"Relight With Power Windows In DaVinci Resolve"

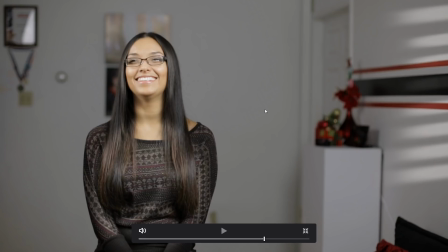246s
One other thing that I'll do is now that we white balance this, we can warm up her skin and then also warm up over here so that it looks like sunlight's actually coming through.
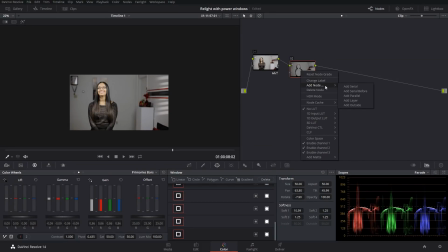257s
And to do that, we'll just right click on here and then go to add outside. And that will just take whatever the mask is over here and it'll just invert it. So now we can affect everything that's inside. So now if we look at this and we,
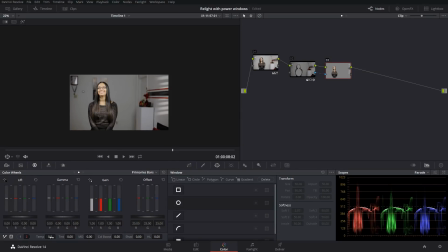272s
our temperature slider, which is down here, our temperature, we can just increase this and add a little bit of warmth in there.
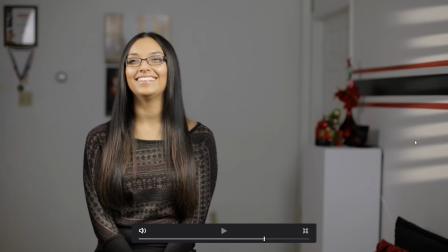280s
And now you can see over here, it looks warmer and her skin is a little warmer. So I'll turn it off and then on, off, on, and it's only affecting right here and over here. And you know, now it doesn't look as flat.
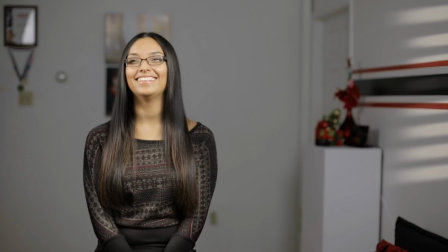297s
There are a couple of little things that we can still change here, but it's adding a bit more to this shot.
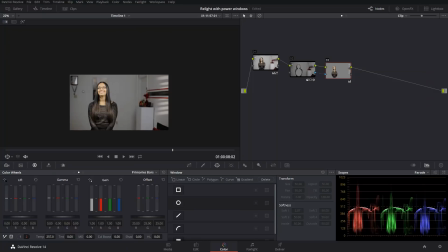303s
If you wanted to, you could actually make these a little thinner. So let's go in back over to this node. And one thing that I'll do is I'll just add a parallel, but I'll actually have the parallel outside here.
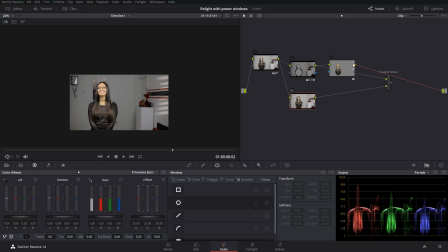317s
So we'll have this connect over here, have this come into the parallel node, then have this as my output. And for this little guy, we can work on this little light.
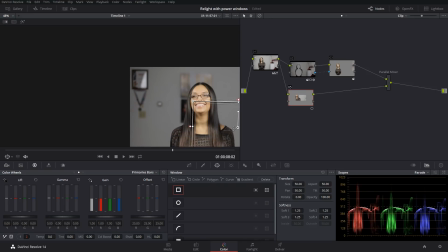330s
So actually, let's just do this one first. So we'll bring our power window over here.
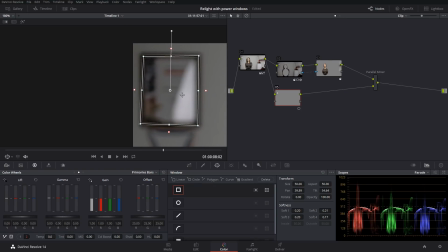339s
So there we go. And now over here, we could come into our log wheels and drop the highlight value, and then our high range, we can edit that.
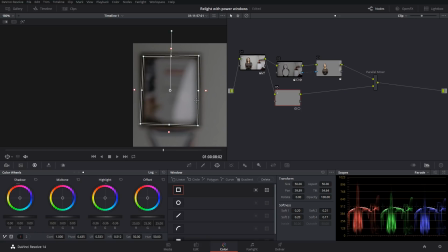352s
And now we are affecting this here, just so it's not, you know, so bright.
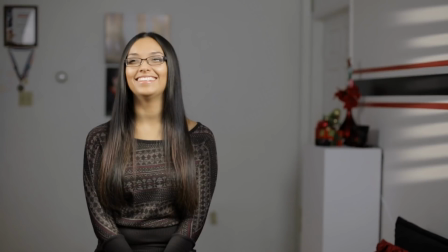359s
It's still gonna be there, but it's just not so bright, so it's not so distracting. The other thing is, because this is so big, this is also something that's kind of bright in the scene.
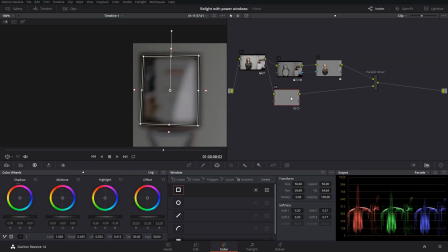369s
So we can just add another parallel node.
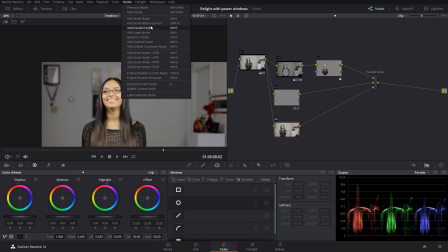374s
And we're adding that by either coming up here and adding parallel, or Alt P is what I was clicking on my keyboard.
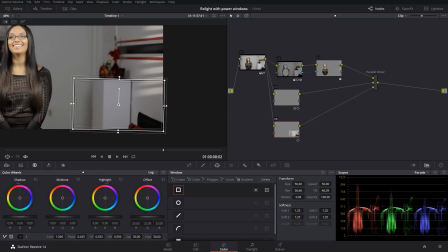382s
So we'll just come down here. We'll shrink this up to this little box.
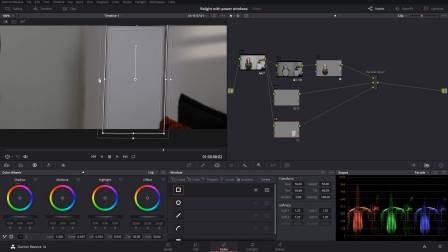390s
And all I'm using is my mouse to zoom in and out,
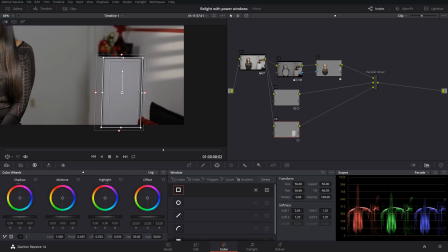396s
and then holding in middle mouse to move the shot around in this preview monitor.
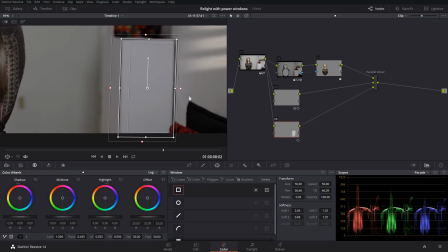405s
Okay, so something like that. And then we will take our midtones and we will just bring it down just a little bit.
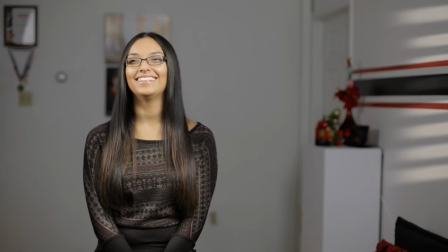415s
Let's look at this with it off, and that's with it added.
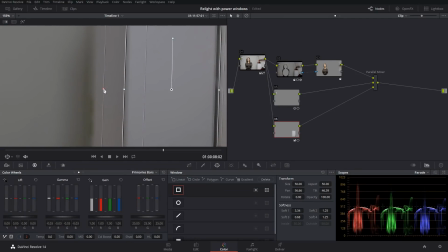419s
We could add this, make this feathering a bit more so it looks a little more normal.
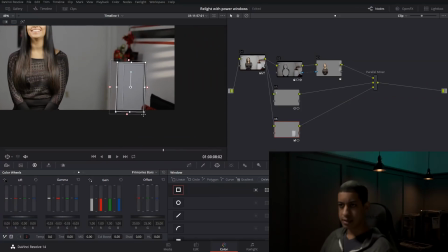427s
And that's the idea of how to
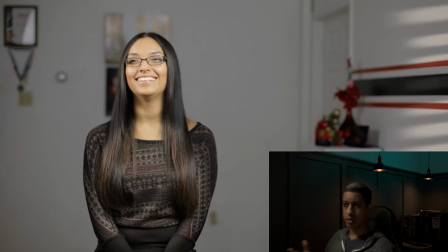433s
light a shot so that it's more pleasing, and it doesn't really take a lot of effort. It's just some creativity.
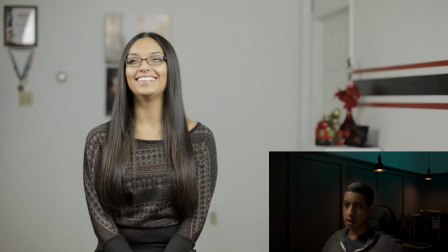442s
Sometimes, you know, when you have shots or sets like this, the primary thing is just to make sure that your talent is just lit correctly. And you know, sometimes you get shots like this where everything is just super flat, and you know, you can just tell by looking at this how bright this is, and that there's a little shadow here,
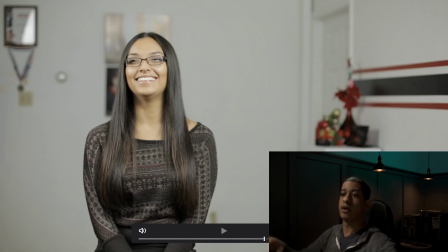460s
that all the light was behind the cameras, just, you know, blaring on the subject, and there was no flagging for the back wall.
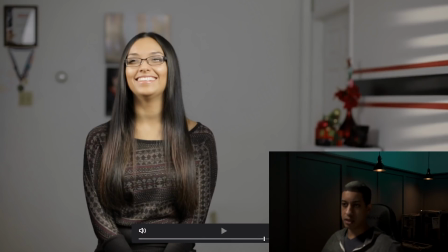468s
But if you just, you know, add a little bit in, you can make the shot look like this, and I think that this looks a lot more pleasing. You know, the look over here with the blinds, you know, it's just like one of those little added things that you can add in to make the shot look a little more interesting.
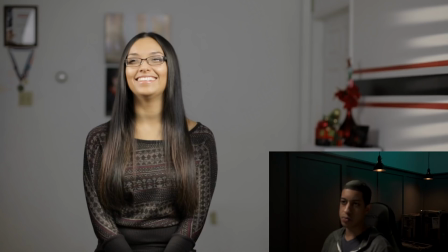486s
But yeah, that's the idea of how to use power windows to relay a scene in DaVinci Resolve. Again, my name's JR, and thanks for watching.